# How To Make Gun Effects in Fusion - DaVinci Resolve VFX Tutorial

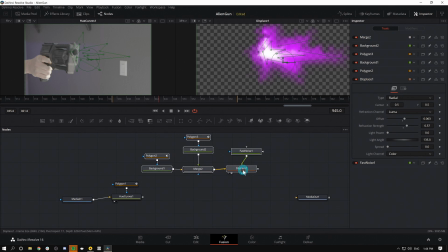8:01 And now we're gonna take all of this and merge it over our original footage, which I can just grab the output of my displace, put it into my hue curves, and now we have another merge,
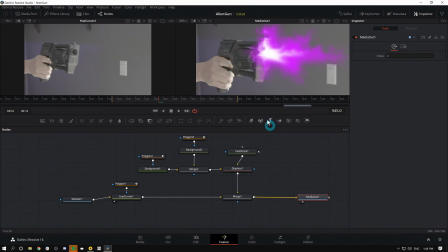8:10 boom, like that. So we've kind of just remapped the way things are hooked up, because the way that things are hooked up here in the nodes is really important.
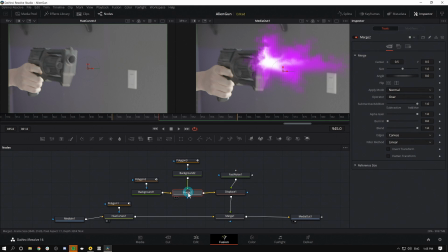8:17 So basically we're putting on our pink background, putting our white background over it, and then adding that distortion. So pretty cool. Now let's take a second to get organized because things are already getting a little bit crazy. I'm gonna right click in our node graph and I'll select line up all tools to grid.
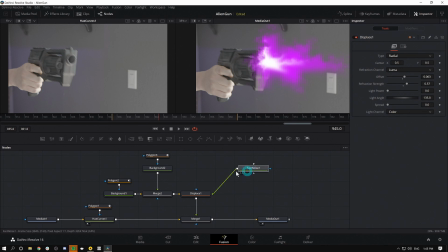8:35 I'm also gonna right click again, go to arrange tools to grid. This way, when I move things around, they'll just snap to the grid, which just keeps things a little bit nicer. And I'll move this around just so it makes a little bit of sense. And we can also label things really easily by selecting whatever things that we want to kind of group and add a note to.
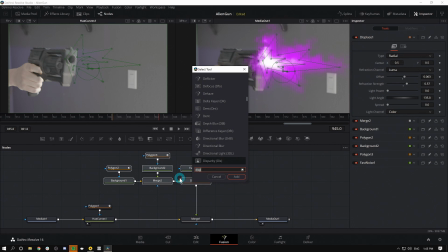8:54 And I'll hit Shift Spacebar and I'll type UND, that's for underlay.
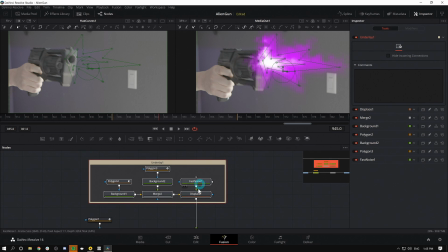8:58 And that'll put this nifty little label under all of our nodes. And if I hold down Alt, click off of it and then click back on, I can select just the underlay and I'm gonna hit F2 to rename it. And we'll call this Muzzle Flash. So that's just a nice way to keep organized.
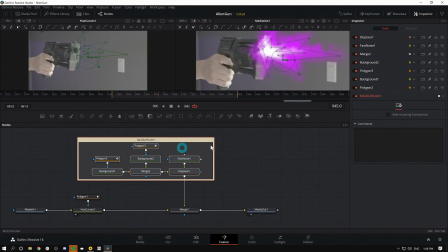9:16 Now, if I double click out of here and then click it again, I can move this all together as one.
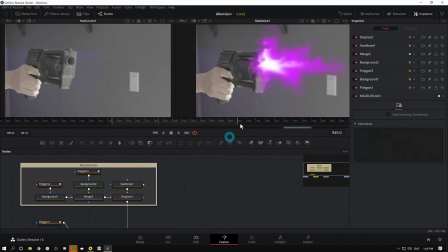9:21 Keep us organized. Move this back down. So that's a lot of the work that we need to do, but here's the problem. This happens throughout the shot. It's just still. And so what we want to do is make sure that this just shows up for one frame because muzzle flashes are pretty much just only one frame.
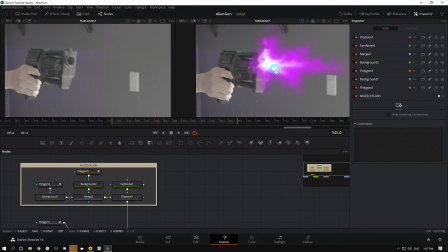9:37 So at 9:45, we're going to animate this on, which we can do really easily through this merge node. Because anything that you merge over something else, if you want to turn it off and turn it back on again, or move it around, or rotate it, or animate it, a lot of that can be done in the merge node.
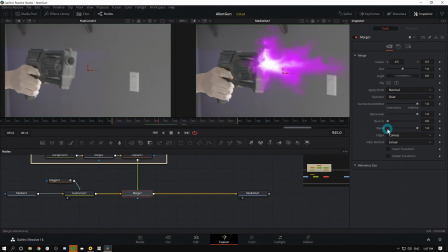9:53 So I'll grab this merge node, and right here, this parameter blend, this is basically the opacity of the foreground.
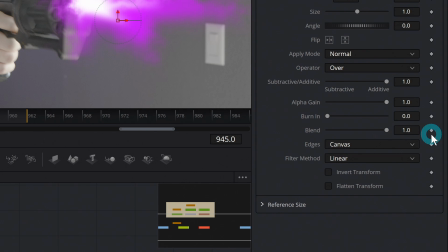10:00 And so what I'll do is on frame 945, I'm going to click on that little diamond. That's going to add a keyframe. So at 945, our blend is at 1, and I'll hit the left arrow on the keyboard just to go to the frame before it, and I'll bring blend all the way down.
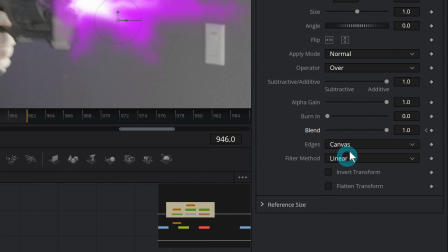10:16 And then we'll go to the right. This is on, and then the next frame I want it off, so I'll just bring blend all the way down again. So now we have this popping on for one frame. Let's see what it looks like. Yeah.
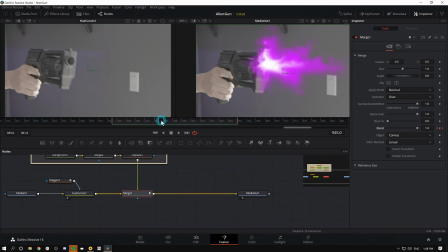10:29 So that's already looking pretty cool, but we can make it better. One of the things that's going to make it better is by animating this part of our gun to kind of move back.
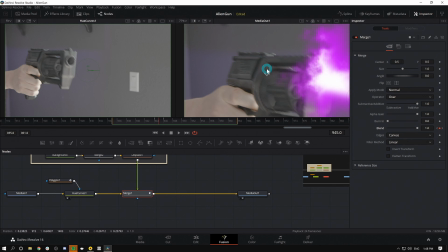10:38 That's really what sells this. It doesn't look like just a fake gun that you pasted a muzzle flash over.
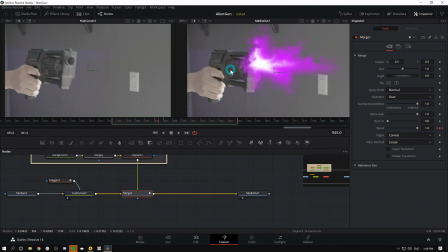10:44 It actually kind of has some movement to it. The good news is that, again, this can just happen for one frame because, you know, guns move really fast.
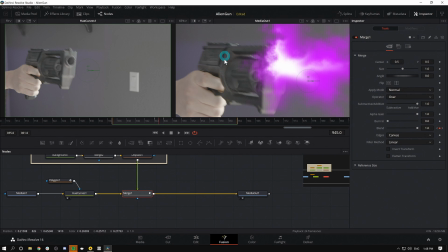10:50 So what we're pretty much going to do is cut this slide out and move it around so we can just move it back. And then we're going to clone this gun to look like the slide is gone so that we can kind of move the slide independently from the gun. So how do we do such things? I don't know. Just kidding. That wouldn't be much of a tutorial.
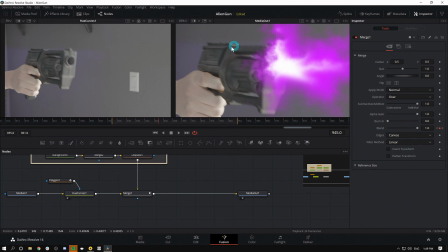11:10 So let's pick one of those things to do first. First thing I'll do is just clone out this slide so that when we move the slide back, it looks like there's stuff under it. This is something that you could do in Photoshop and bring it in, but you can actually do it inside of Resolve pretty easily.
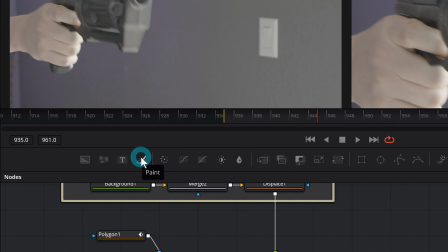11:24 And that pretty much happens inside of a paint node. So if I go to this fourth icon over, it's called paint, and I'll just drag this down to my composition.
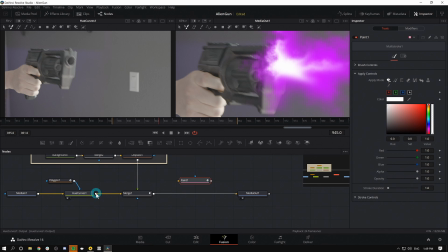11:33 And what I'm going to feed into this is actually the original footage before we merge anything over it. I'll just connect that to the paint node. This is what's really nice about working with nodes, is you can just kind of grab your composition from at any point before or after things are applied to it, and it's really, really clear what you're using.
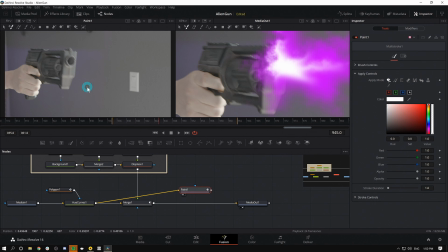11:51 So we're going to use our original image. I'll bring that up in this left-hand viewer. And at frame 945, we want to basically clone this out,
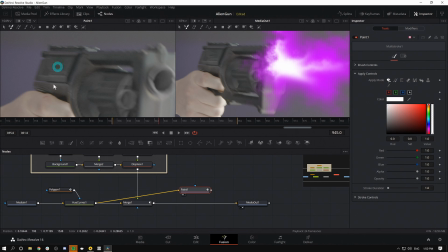11:59 at least so the part of it that's going to be revealed when this slide moves looks like it's part of the gun.